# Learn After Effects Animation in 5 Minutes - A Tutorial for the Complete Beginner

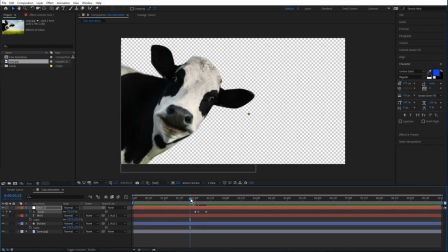(16:31)
So I want this to blow up bigger than 100%. That way it kind of blows up and then settles into place. Gives it a little bit more of like a cartoony feel, right?
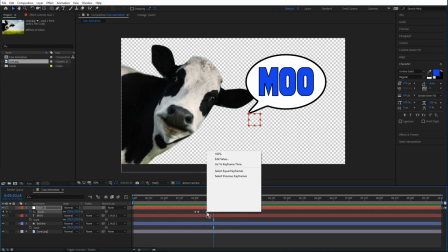(16:46)
And then I'm gonna right click on this last keyframe here and go to Easy Ease In.
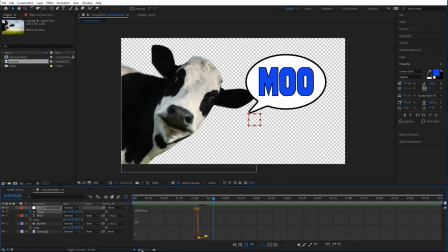(16:52)
And if I go into my graph editor here, and this is the zoom button, I can zoom in. And you can see it's a little bit weirder graph here, but that's because those first 2 keyframes are normal and the last 2
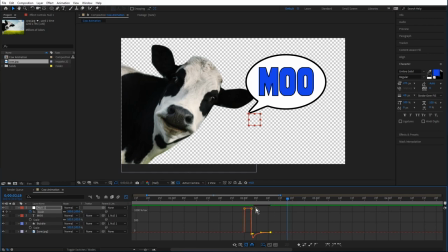(17:06)
actually goes into like a negative or whatever reason, but the principle is still the same. You know, we want that last ease into that final keyframe super, super long, and that sharp kind of bell curve at the front end of it.
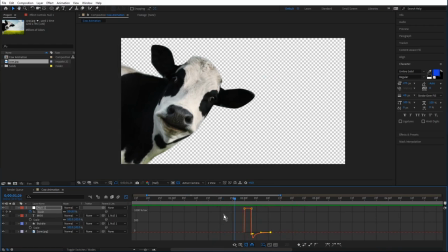(17:24)
Yeah, and now you can see the way Moo comes in just has a lot more life and personality to it.
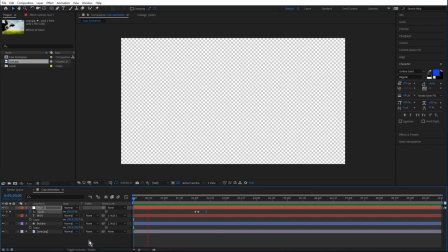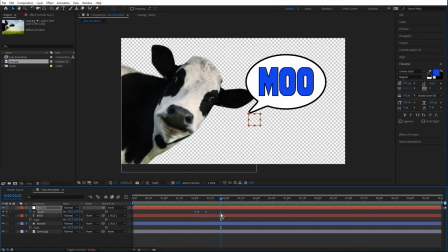(17:36)
If you want to select more than one keyframe, you can actually click and drag a box around them, or you can actually click on the property over here and that'll select all of them. So I want these keyframes just to happen a little bit earlier.
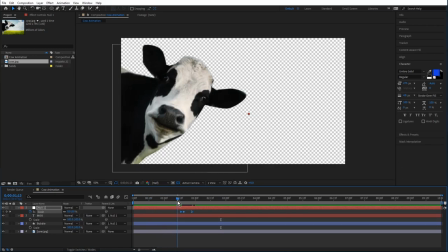(17:48)
Mr. Cow kind of stops right around here, and I think right around here is where I want it to be on already.
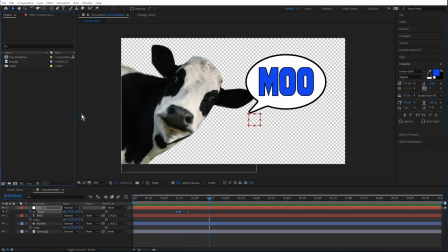(17:59)
Now to finish this off, I'm going to right click and go to import. I have this one little piece of footage that I thought was pretty funny.
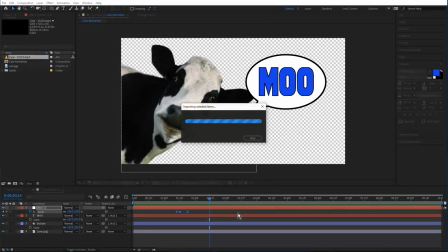(18:08)
I'm going to bring this in
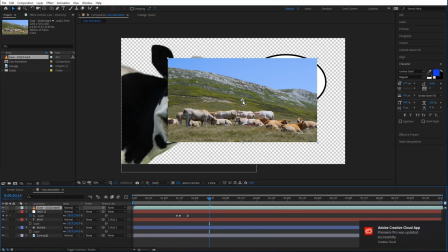(18:10)
and I'm going to drag and drop it into the composition, and I'm going to reorder this layer and just put it on the bottom there.
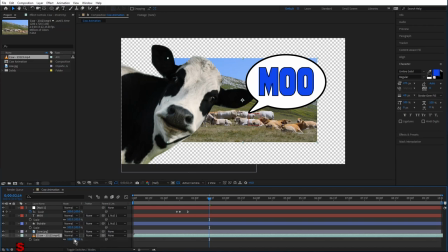(18:18)
So a background, I'm going to press S, scale it up so it takes up the background,
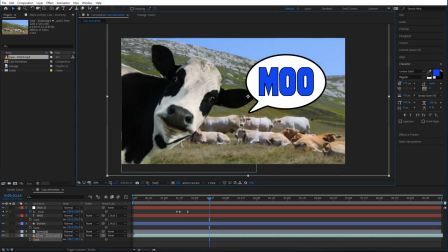(18:23)
and now we have our cow kind of sitting in a pasture with all of his buddies. And doesn't that look relaxing?
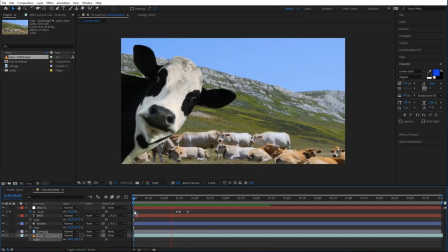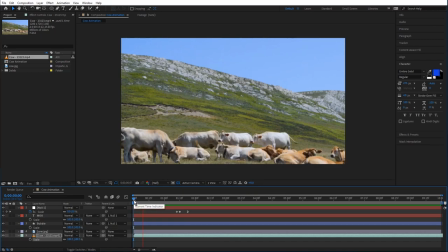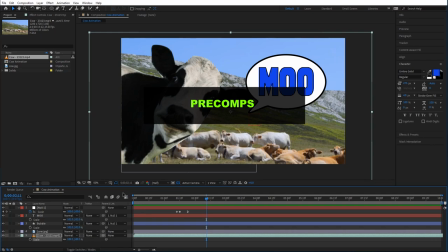(18:48)
So I'm going to show you one more thing that's kind of the core concept of After Effects, and it'll help you do a lot of things, and I'll actually show you how it can help us.
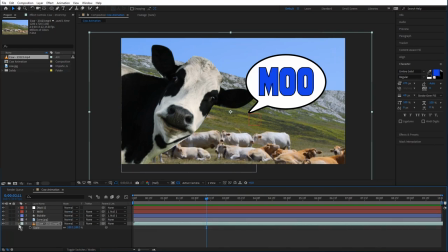(18:56)
Right now our timeline's getting a little, well, not crazy messy. I mean, sometimes there's hundreds of layers, but there is a way we can clean this up a little bit, and that's with something called pre-comping. Basically making a composition with things that are already in here. So if I control click these top 3 layers, because I want all these layers to become one,
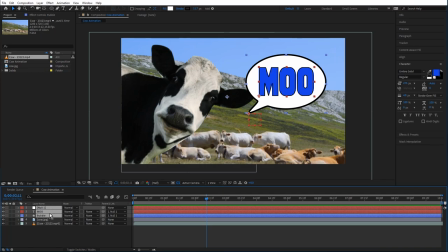(19:15)
so I need the speech bubble, I need the text layer, and I need the null object.
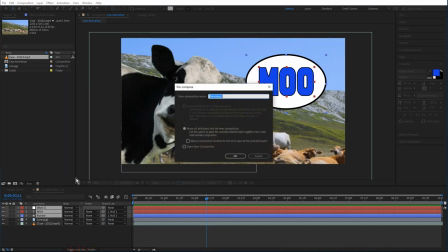(19:20)
If I right click and go to precompose, I'm going to call this speech. Speech bubble animation. And there are a couple options here depending on what you want to precomp, but they'll make more sense when you actually have to, you know, use them.
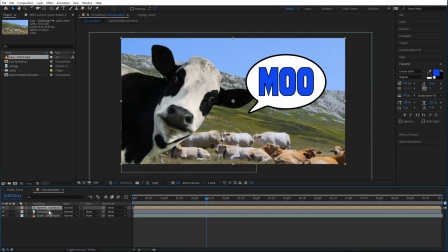(19:39)
And now you can see it collapsed those three layers into one.
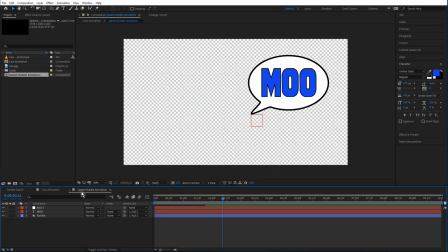(19:43)
And if I double click on this layer, you'll see it'll open a new tab here, and I can still manually edit and play with everything the way it was.
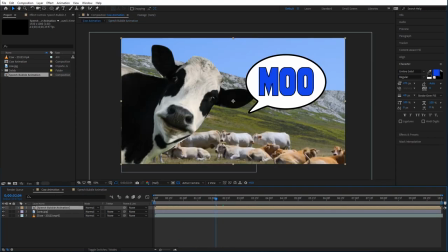(19:52)
But the nice thing about it now is, again, it all acts as one.
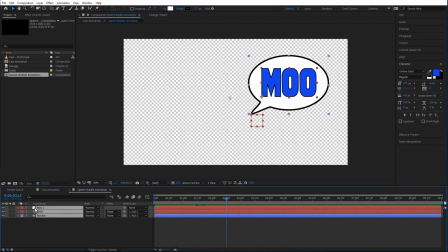(19:56)
All the keyframes are now over here. If I hit U, you can see that's where my keyframes are. So this doesn't have any keyframes at all. These are scale keyframes. But back here in the original, if I hit S, there are no more scale keyframes.
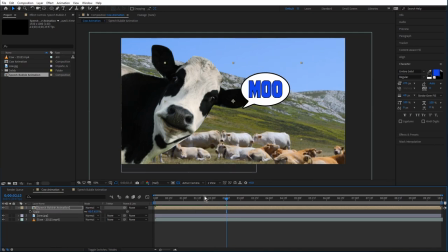(20:10)
So if I want to change the size of it after the fact, that animation will still remain intact.
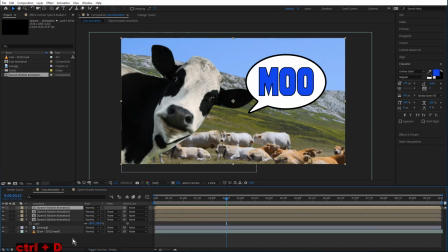(20:18)
And you can also duplicate it. If I hit Control D and duplicate it a bunch of times, I can, you know, click on one, maybe move it down here, scale it down, and you know, maybe now his cow friends are also saying moo. You know, I'm gonna click all three of these. I'm gonna hit S to scale them all down.
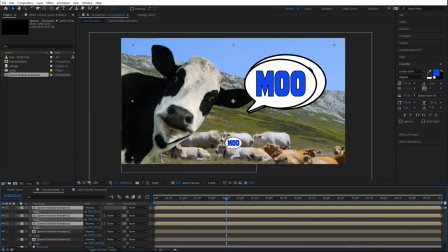(20:38)
What's that, 21%?